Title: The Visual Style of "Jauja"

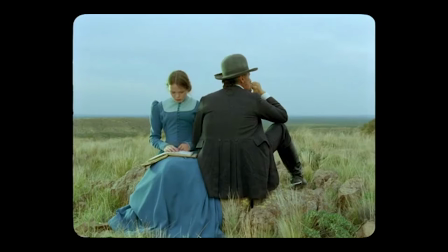(0:00)
In 2014, Argentine director Lissandro Alonso made an internationally produced film called Hauha.
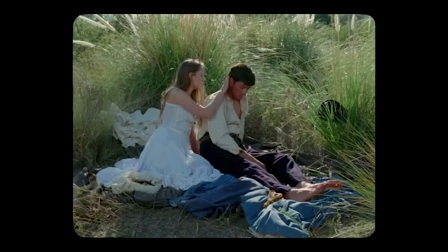(0:06)
It's about a Danish captain in Patagonia on a quest to find his daughter who's eloped with a young infantryman.
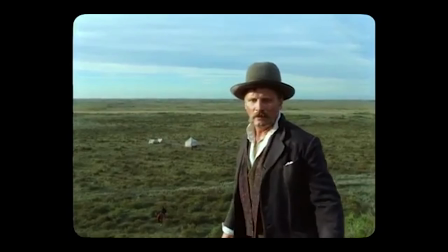(0:12)
It stars Viggo Mortensen as the lead, which was an obvious casting choice given that he's fluent in both Danish and the Argentine-Spanish dialect.
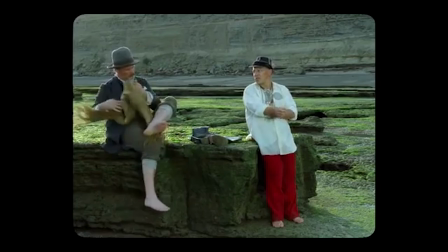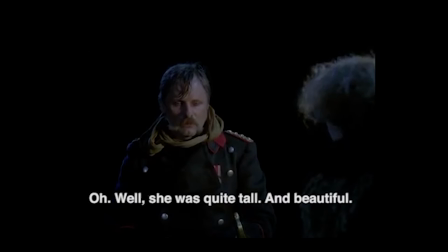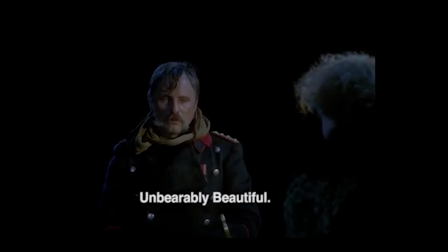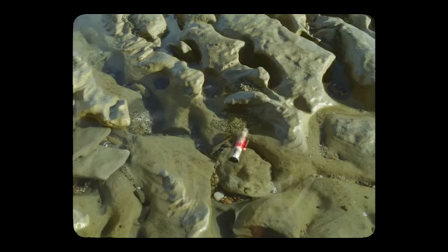(0:44)
The film is more on the art house side, so for some it might be too slow and strange, and for others it might be a great mood piece.
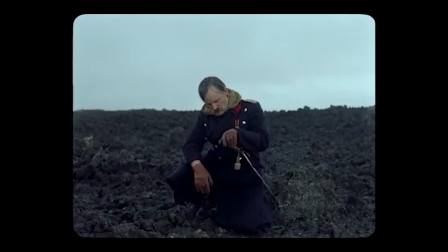(0:51)
But I don't want to review the movie's flaws and merits. Instead, I want to see if I can make sense of the compelling and puzzling visual style.
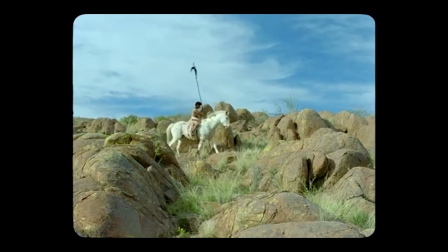(0:58)
Jauja is set during the conquest of the desert, which was a campaign of expansion in the 1870s that killed and displaced the indigenous people of Patagonia.
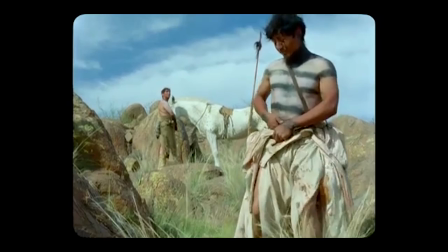(1:09)
While officials at the time adopted the desert nomenclature to falsely imply that there were no inhabitants there, it's easy to see how the terminology caught on.
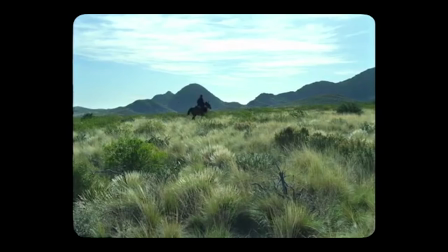(1:17)
The southernmost tip of South America has a desolate quality.
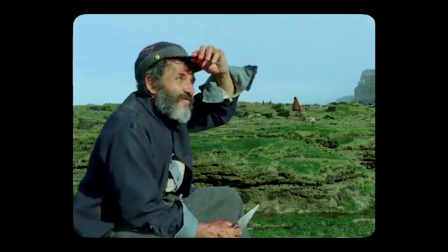(1:20)
To enhance this look, Finnish cinematographer Timo Salminen uses a small aperture for a deeper depth of field.
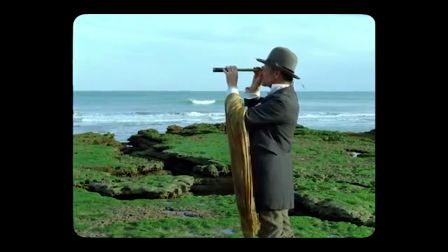(1:27)
It adds to the epic feeling of scale when you can see all the way up to the horizon line.
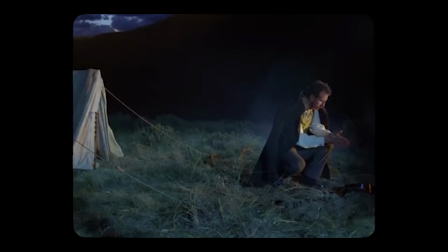(1:31)
During the nighttime shots, Salminen uses artificial lighting to maintain the small aperture, which makes the foreground look like an eerie stage against a matte painting.
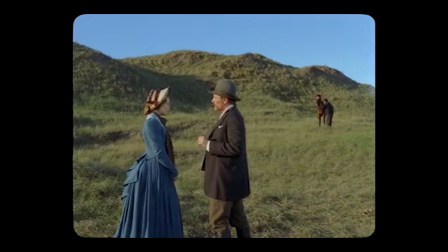(1:40)
Also, the director places some actors in the foreground and others far in the background to emphasize the scale of the wide angles and depth of field.
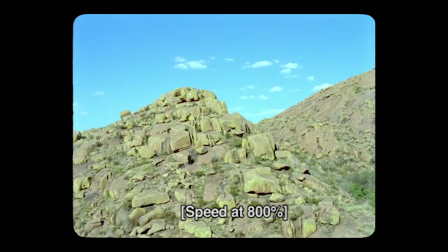(1:47)
These shots linger because it takes a while for the actors to reach their marks. This is partly why the movie drags for some, but I think it adds to the overall middle-of-nowhere aesthetic.
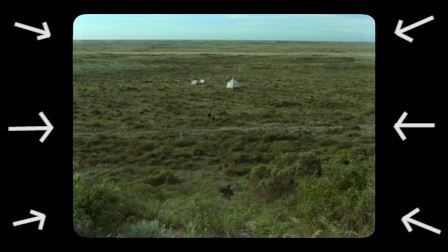(1:56)
So, if all of this is in service of creating an expansive, epic, sense of scale, then why the 4 by 3 aspect ratio?
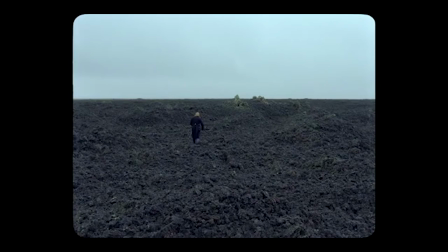(2:03)
It could be because the dissonance caused by the combination of a claustrophobic aspect ratio and extreme wide shots adds to the surreal look,
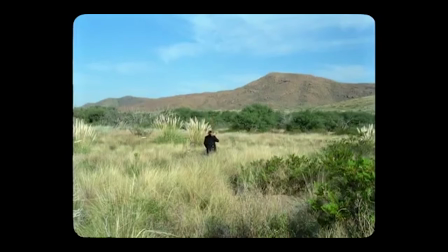(2:11)
but that seems like too vague an explanation. It could also just be a quirky visual touch to give the movie a dated film look.
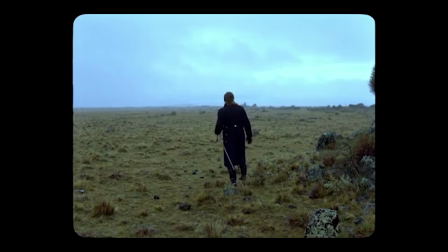(2:17)
I can't quite put my finger on why Alonso and Salminen chose this framing, but it works, and I'm okay to leave it at that.
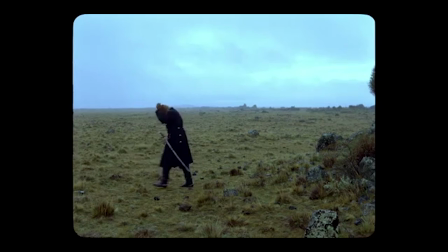(2:23)
Haoha is a postcard from Limbo that you won't soon forget. Check it out when you're in the mood for a strange, slow journey through time.